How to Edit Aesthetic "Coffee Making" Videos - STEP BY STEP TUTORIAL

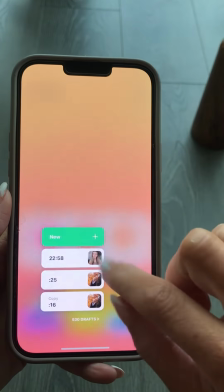[0:10]
I edit in this app called InShot. I'm going to go to new, and then I'm going to import the videos.
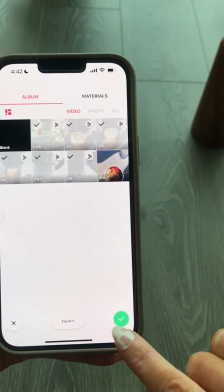[0:16]
6 videos, hit the green check mark.
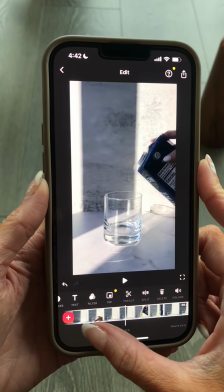[0:19]
From here, these were all filmed 1080p 60 frames per second, so HD 60 frames per second.
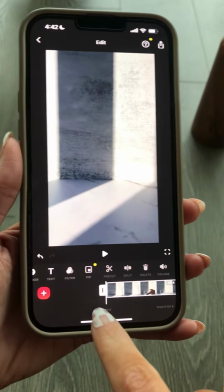[0:27]
The way that I cut my videos down is I literally take this little thing right here, I drag it to the right, because this is deleting all that footage.
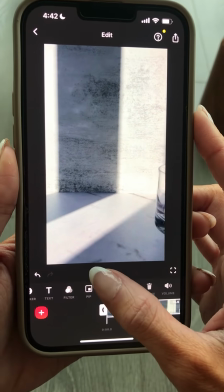[0:36]
So I wanted that first shot of me kind of sliding this into frame. So I get that little bit.
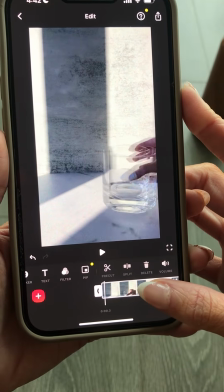[0:42]
So I cut off the beginning, and now I'm gonna slide. Cool, I'm going to now split this into its own little clip
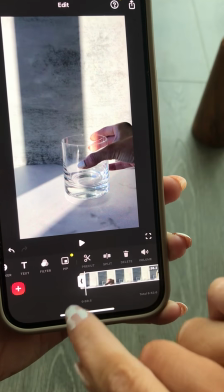[0:50]
because I want to probably change the timing of this depending on the song that I choose.
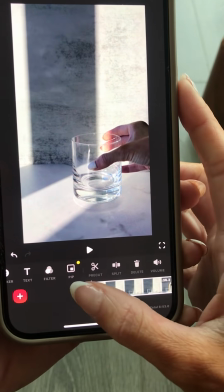[0:56]
So now I'm going to continue by dragging this little white thing to the right until I get that next shot.
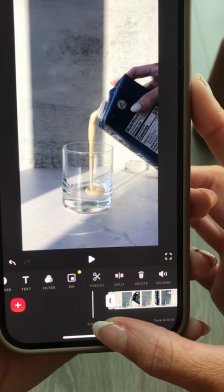[1:03]
So I wanted the shot of me pouring the oat milk into the cup. So I'm gonna get a little bit of that.
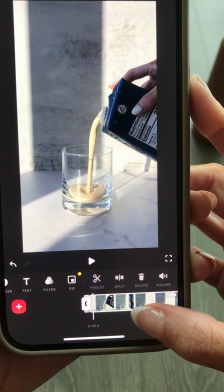[1:08]
I don't know how much, just depends on the song and the beat of the song. Split.
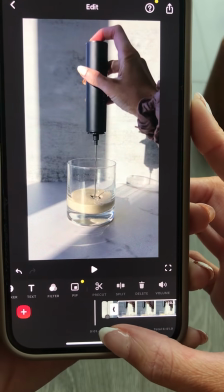[1:13]
And then I'm going to drag until I get to the next motion. So I am doing the frothing.
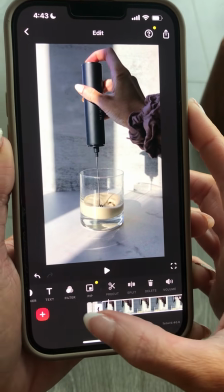[1:20]
I'm going to drag this to the right a little, not here to delete, but just kind of like getting some of this.
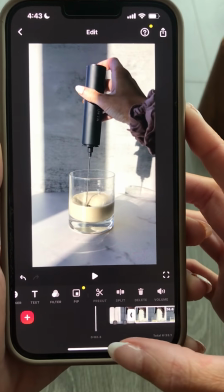[1:27]
And then I'm gonna split. And then I think that was good enough. Probably going to get like where it's more frothed.
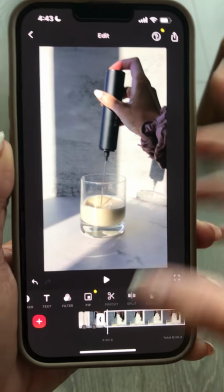[1:36]
That way it's like the beginning and then it's kind of higher up in the cup. And where did I do that?
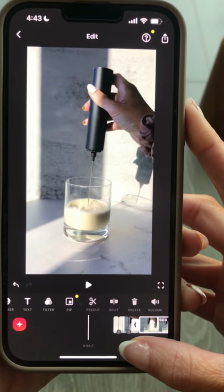[1:42]
I think I'm just gonna delete all this. And then I think this will be good.
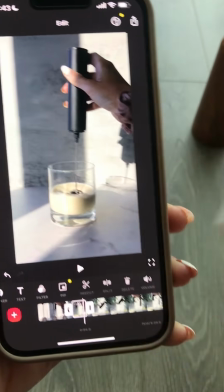[1:47]
So I'll do this, split. Now this is the last part of the clip. I don't need that, I'm just gonna delete that.
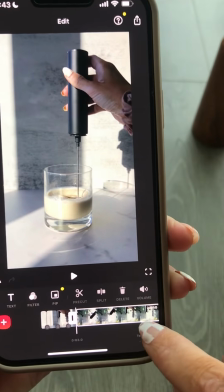[1:53]
And then I'm going to now take this second clip, which is 2 minutes and 51 seconds.
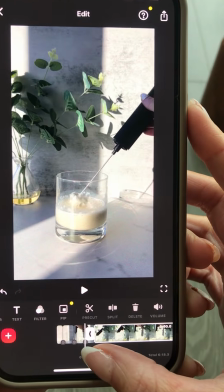[1:58]
I'm going to do the same thing where I'm just like dragging.
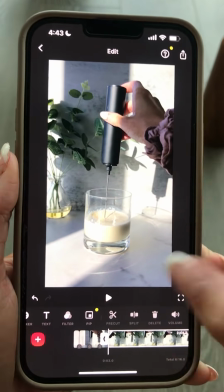[2:02]
So at this point, I did want to bring the plant into the frame, and I think that honestly,
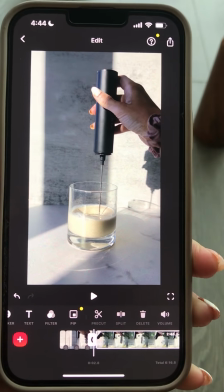[2:08]
adding things like that into your videos are sometimes good without putting an explanation.
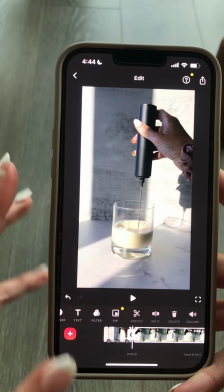[2:13]
That way people will comment and be like, did anyone else see that a plant was added or whatever? It's just a good strategy a lot of creators use.
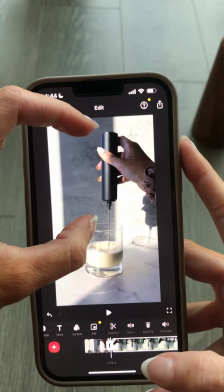[2:20]
So my hand is angled up right here on this shot.
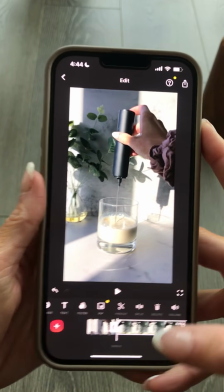[2:24]
So I kind of want to have a similar one, a similar angle, but this just like suddenly appears.
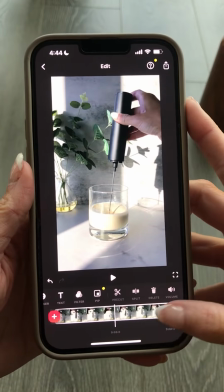[2:31]
So if you look here, I'm going to try to find something like that
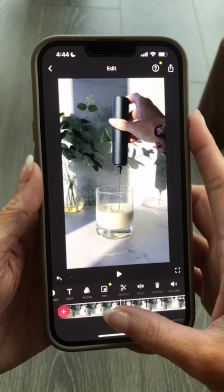[2:37]
where it looks like I was never moving, it's just the plant appeared.
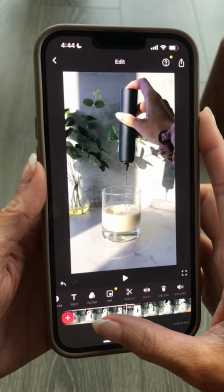[2:44]
Okay, so I actually like where my finger's on top of this.
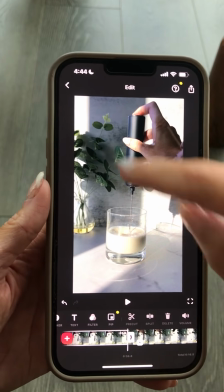[2:49]
I know that I have another clip that was without the plant where my hand is doing the same exact thing.
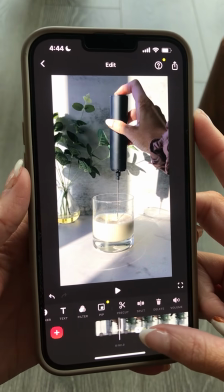[2:56]
So I'm actually going to find that, which was here.
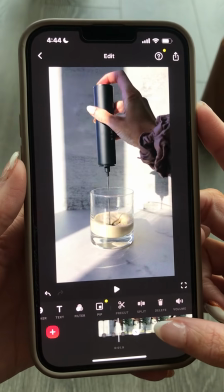[3:00]
So I'm gonna delete this part, and I'm gonna have my hand is holding this,
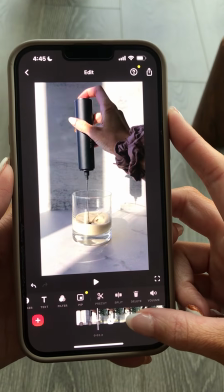[3:05]
my finger's on top, my thumb's right there, and then this is kind of doing the same thing right here.
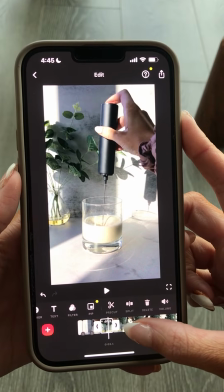[3:11]
So I like that transition. So I'm just like adjusting the timing of that.
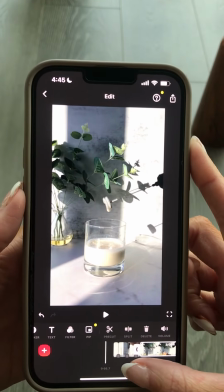[3:16]
Then I'm going to delete that, and now I'm gonna drag this. I don't need any of this footage because I'm just not gonna add that in.
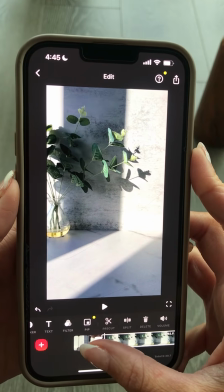[3:22]
I'm gonna take this little timeline and drag and drag and drag. So I'm just like literally deleting all of this.
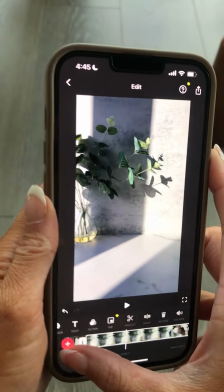[3:28]
And you can see the time counting down because I'm not using any of that. So now I'm going to slide this glass into frame.
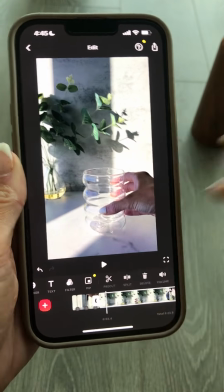[3:35]
So I like pressed play until I found the end of that. I'm gonna split that off.
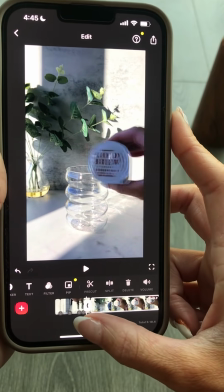[3:41]
And then I'm gonna delete all of this part until I get to the next part.
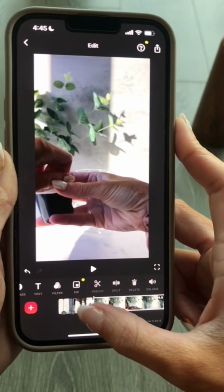[3:46]
I actually wanted to be pouring the ice in. So I'm just gonna delete.
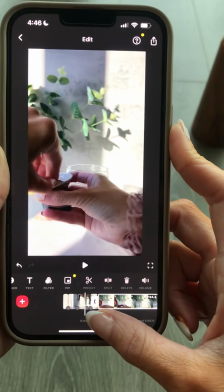[3:51]
You just hold it and delete all of this part.
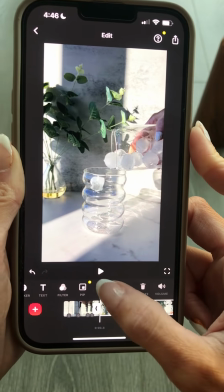[3:54]
And I want it right, I want it to start right when it like falls to get that like ASMR sound.
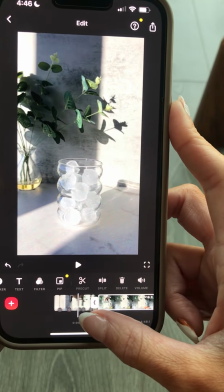[4:01]
So I split that, and now I'm going to continue dragging, clean up my mess.
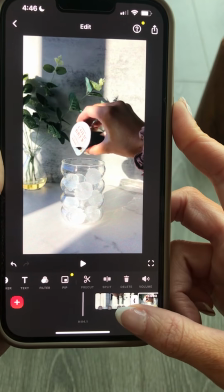[4:05]
I don't need that in the video, so I'm deleting that. I actually tried to pour this and I didn't have it open enough, so I'm just deleting all of that.
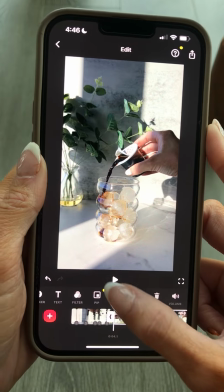[4:14]
And I'm going to have this part in it.